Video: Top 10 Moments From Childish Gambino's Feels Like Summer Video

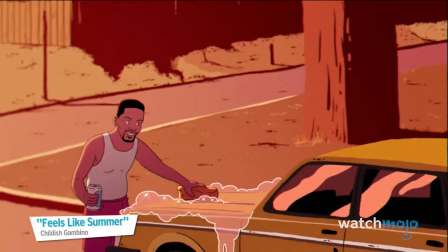Redditors and other sleuths quickly identified a sly reference in Gambino's Summer Jam to the 1991 track,
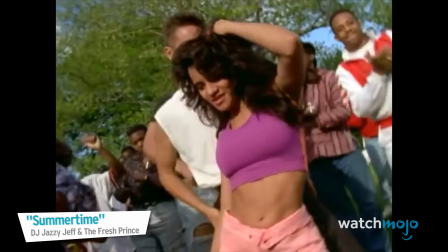Summertime, by DJ Jazzy Jeff and the Fresh Prince, in which Smith delivers the line, "You just finished wiping your car down."
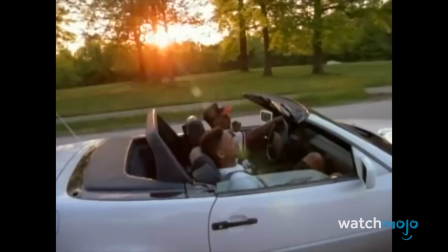Perhaps this reference harkens back to a simpler time in the actor-musician's career, when he was still more connected to hip-hop.
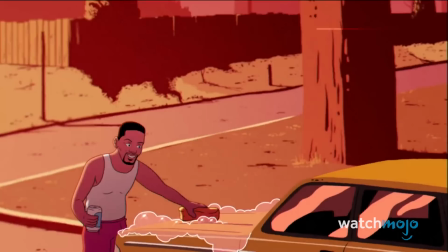But the video gives us a quick shot of Smith washing his own car, something we doubt he does himself these days, especially not in an undershirt, socks, and sandals.
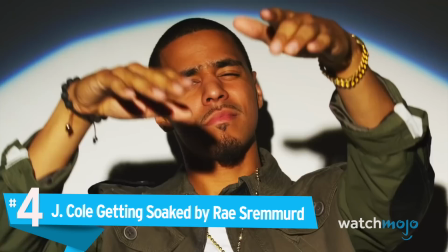And how time flies. Smith's kids Willow and Jaden also make cameos in the vid.
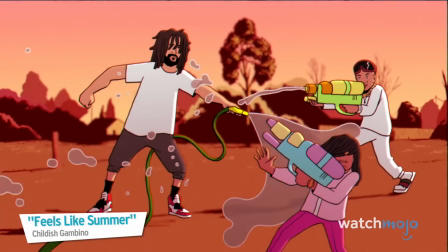Number 4, J. Cole getting soaked by Ray Shremmerd. J.
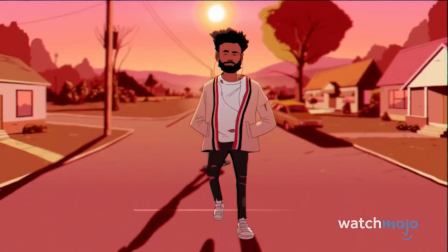Cole might be one of the most respected rappers in the game, but he's an outlier in more ways than one. Whereas so many in today's hip-hop industry have crafted eye-catching, bold, luxurious,
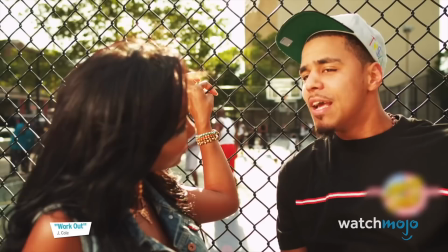and vibrant visual styles for themselves, J. Cole has seemingly made a point of keeping his look simple and understated.
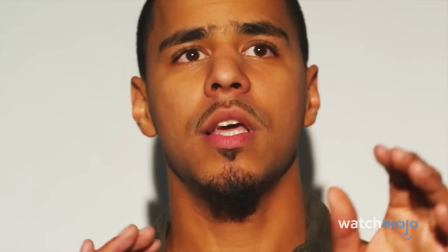And I brag hardly, but just to show up at this party I made with your nigga making one, yeah, that's unfair, but...
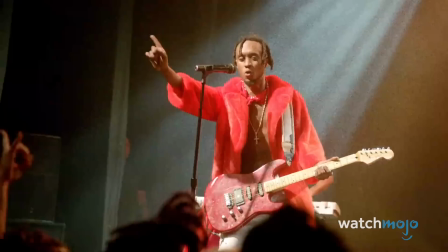And he's also expressed his distaste for a lot of the new generation's music.
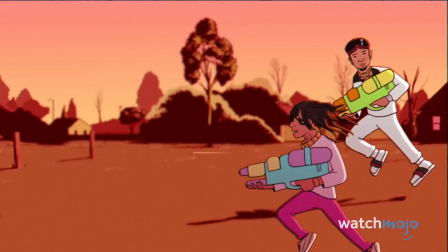Visually, but also in terms of sound, there are few musical acts that make the division between J. Cole's generation and the one to follow more obvious than Ray Shremmerd.
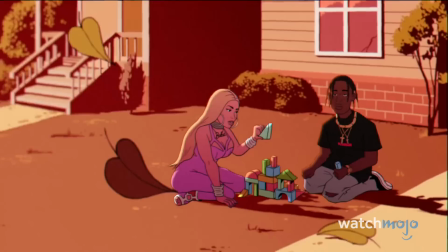The fun-loving duo seen here spraying their elder, only to get hosed down. Number 3, Travis Scott and Nicki Minaj playing with blocks.
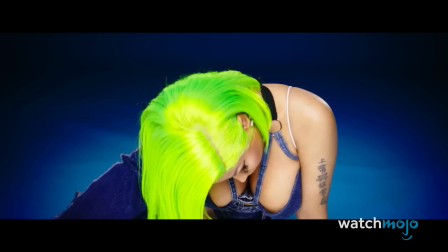This one isn't too hard to figure out. Nicki Minaj and Travis Scott are two big names in the industry, and both released 2018 albums within a week of each other.
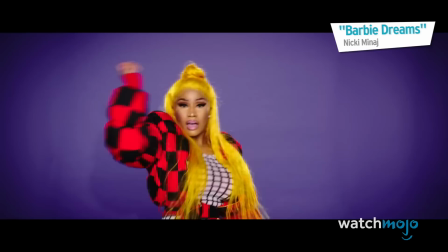From Minaj's perspective, her album was a loud, proud, and musically diverse statement that she was the reigning queen of rap.
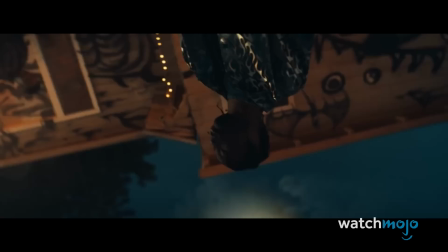I ain't trying to bust it open in the trailer park.
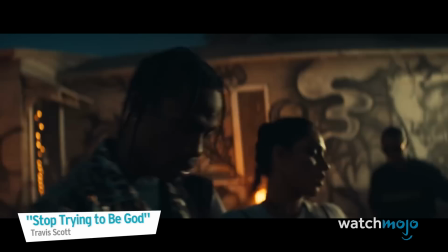But Scott complicated that declaration by denying Minaj the number one spot on the charts, ultimately claiming it for himself.
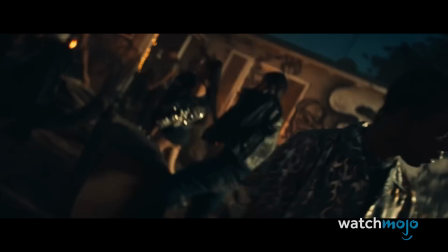Diamonds are the wife of life. All three rollies look alike.
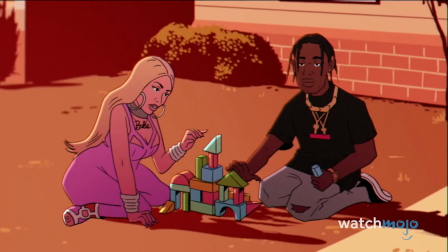They weren't shy about publicly feuding either, so their appearance in the vid takes the squabble back to more of a childhood playground scope.
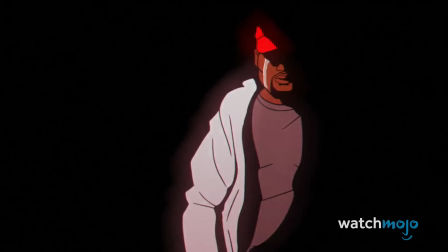Feels Like Summer shows Nicki having carefully constructed a tower of blocks, only to have Scott undo her hard work.
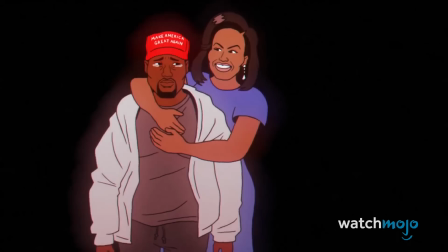Number 2, Michelle Obama comforts Kanye.
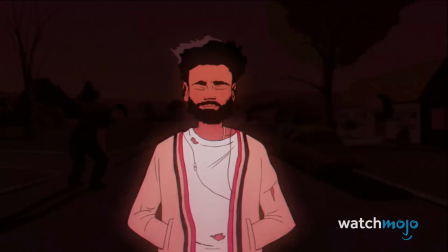This is one of the most compelling scenes in the entire video. Though it lasts a matter of seconds, it says so much.
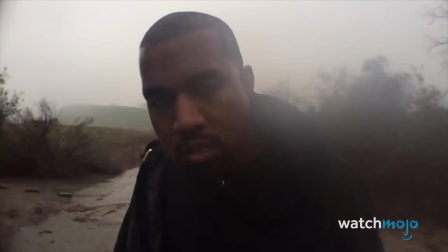Over the course of multiple American presidential administrations, Kanye West went from accusing President George W. Bush of not caring about black people,
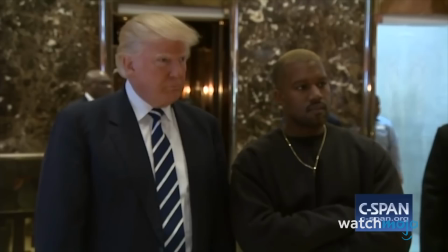George Bush doesn't care about black people, to voicing his support for,
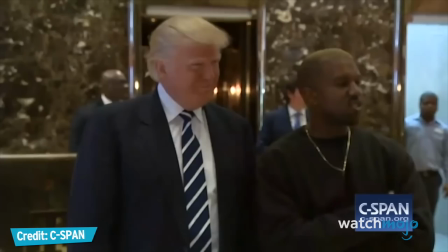or at least a willingness to figuratively embrace, the divisive politics of President Donald Trump.
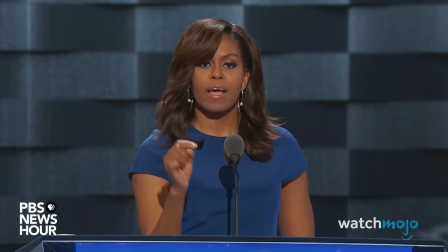I just wanted to take a picture right now.
By contrast, Michelle Obama has continued to be, well, the great Michelle Obama.
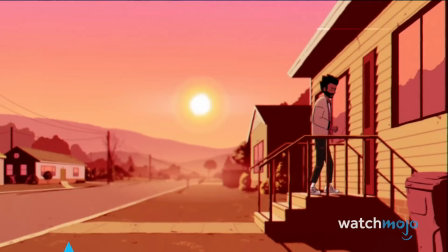As she hugs a weeping Kanye, it feels like a gesture of friendship and an invitation to rejoin the fight.
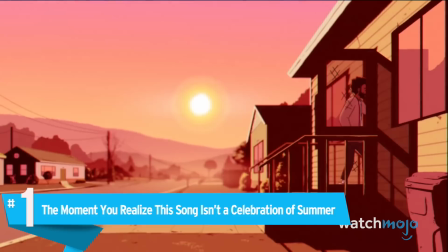Number 1, the moment you realize this song isn't a celebration of summer. Surprise!
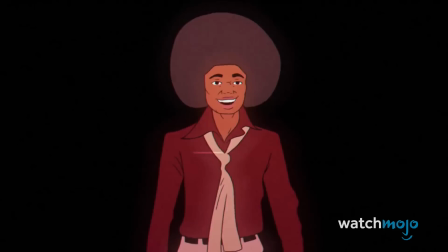But it seems like the same.
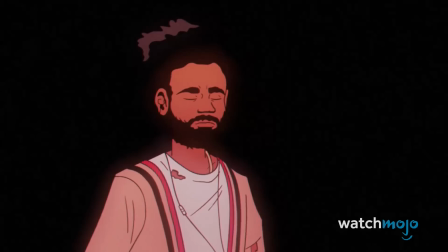Turns out Childish Gambino is challenging us as viewers and listeners by providing compelling visuals in the foreground to distract us from the actual issue.
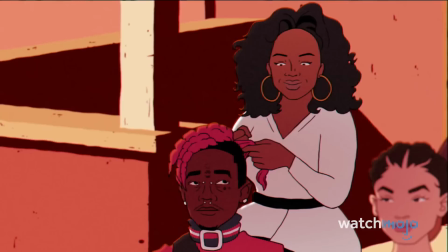In doing so, he's making a poignant commentary about the nature of pop culture and celebrity.
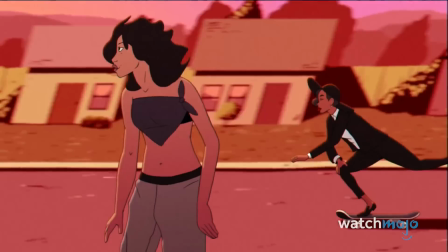Pay attention to the lyrics of this track, and you'll realize that this is not exactly the feel-good jam it's masquerading as,
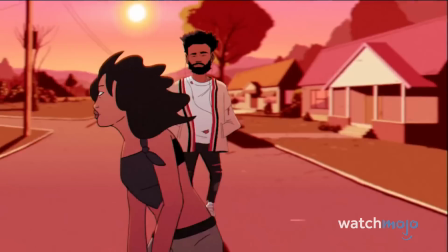but fundamentally a lamentation about global warming, and the obvious signs that our planet is changing quickly for the worse.
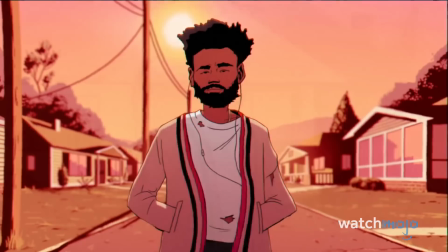Notice how Glover's character doesn't engage with any of the action around him? He seems fixated on a different destination.
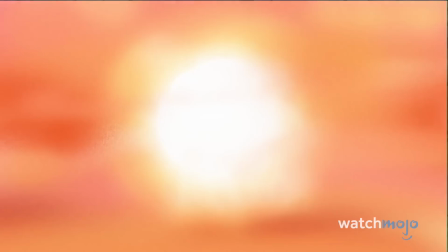Maybe he really is leaving the music industry behind.
I feel like someone.
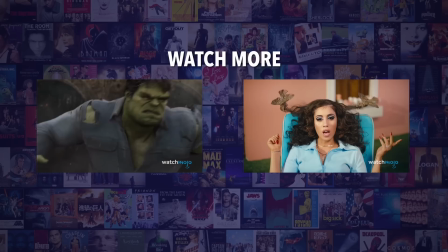Do you agree with our picks? Check out these other great clips from WatchMojo, and be sure to subscribe and ring the bell to be notified about our latest videos.